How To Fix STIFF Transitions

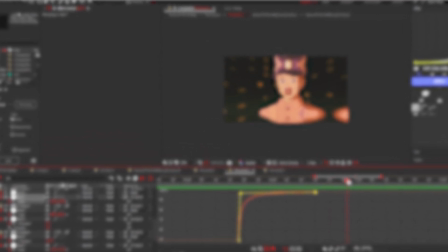17s
edits have ever been called stiff, this is the tutorial for you.
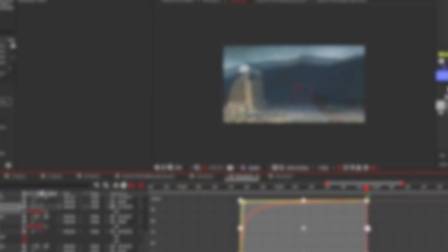21s
These are tips I've learned by editing for too long that aren't hard to implement and will for sure improve your transitions.
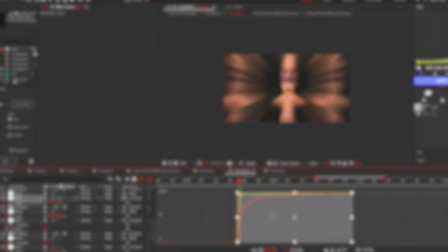29s
I've left the project file in the description, so after watching, you can see the transitions and save the CC and shakers.
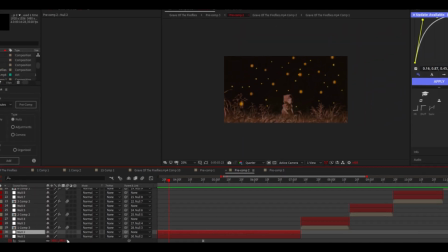37s
So to begin with, you want to make sure motion blur is enabled on all composition layers that have
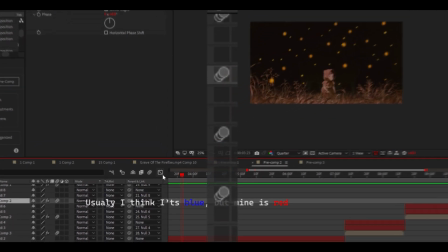43s
movement by checking these boxes and making sure this icon is blue.
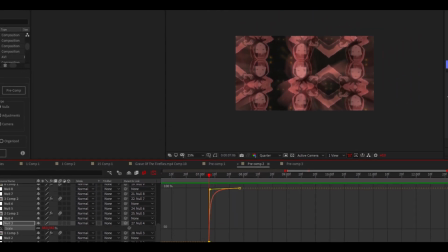47s
This is how to fix your out graphs and values. And by out, I mean the second part of a transition.
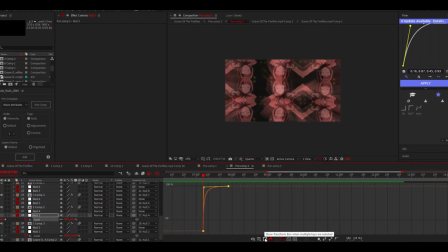54s
Make sure this option is highlighted, then select all the keyframes.
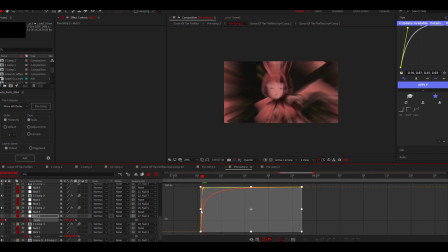58s
Now go to the first keyframe of the transition and stretch the box so it is slightly ahead of the first frame to remove the ugly tiles. And I'm increasing the values by stretching the box downwards so the transition has more impact.
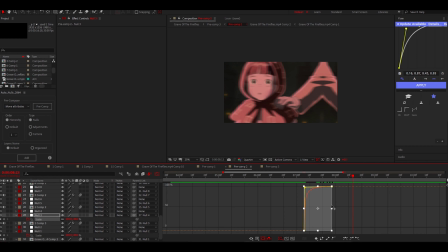74s
Now go to the end of your clips and pull the box to the end in order to stretch the transition across the whole clip's length. Now as you can see, there are still some nasty tiles spanning most of the clip.
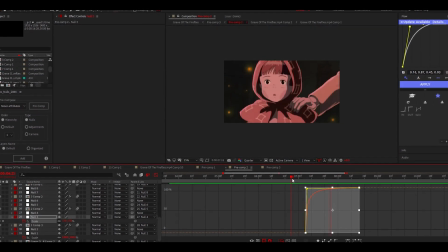86s
To fix this, I stretch the box up to increase the maximum scale past 100%. With a bit of tweaking, you can make the transition almost perfect. Just remember, shakes and RSMB will help cover some tiles if your values of movement are high enough.
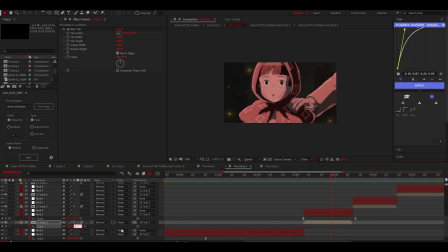102s
If you want even more movement, you can create a linear movement in the same direction from, say, 100 to 105.
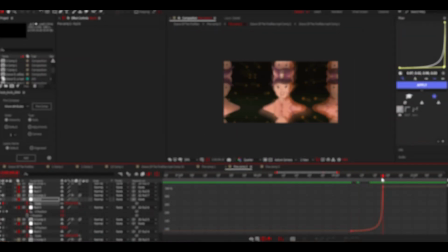109s
Next, for in graphs, and by that I mean the start of a transition.
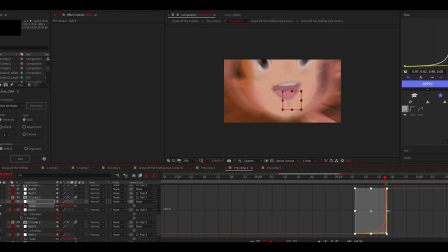114s
In general, you want a short, sharp graph with high values.
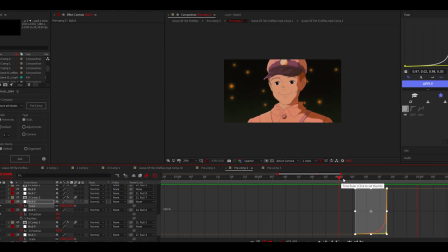117s
And personally, I like using the box to adjust the values in key frame position till I like how it looks.
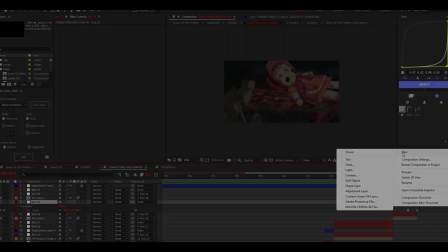123s
This next trick is one that Skew taught me.
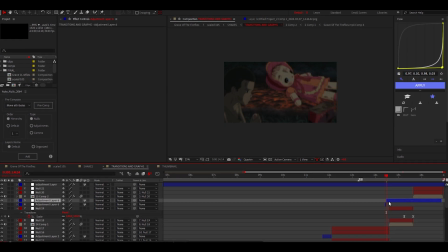126s
What you do is you create an adjustment layer that's two keyframes long and place it between a transition like this. Now you add radial blur to the adjustment layer, changing it to zoom and making the direction of the blur the same as the transition, increasing the amount till it looks good. Make sure you thank Skew for that one.
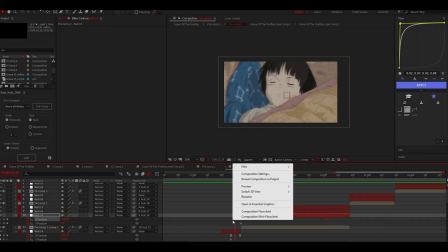146s
Last but not least is a cool trick to make transitions more seamless by color matching.
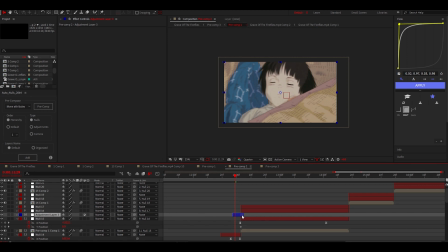152s
You'll see what I mean in a second. I noticed these clips didn't really sync up due to the sudden change in color and brightness.
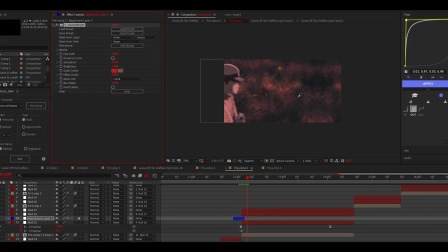160s
To make the transition smoother and therefore less stiff, I created an adjustment layer, added hue, sat bright, and messed with the scale colors and offset darks until they looked similar enough. Then keyframing the opacity of the adjustment layer made the effect fade in smoothly.
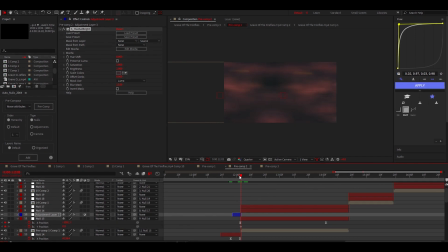179s
While you watch me finish this effect, I'd like to thank all the people who show me constant support. And I made this tutorial in the hopes that more people in my position, with editing experience, would share their combined knowledge and help others improve.
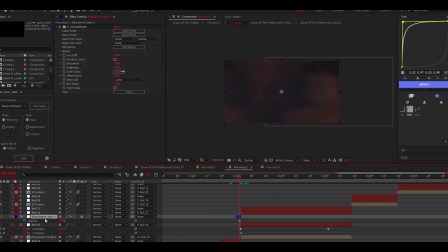194s
There's always more to learn and to teach. Have fun, and I hope your transitions are smoother.
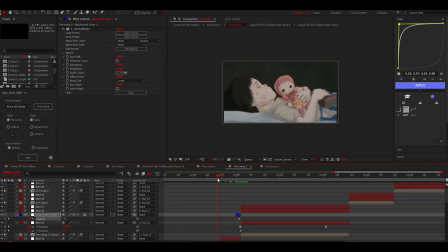200s
Need any help? Be sure to ask in the comments.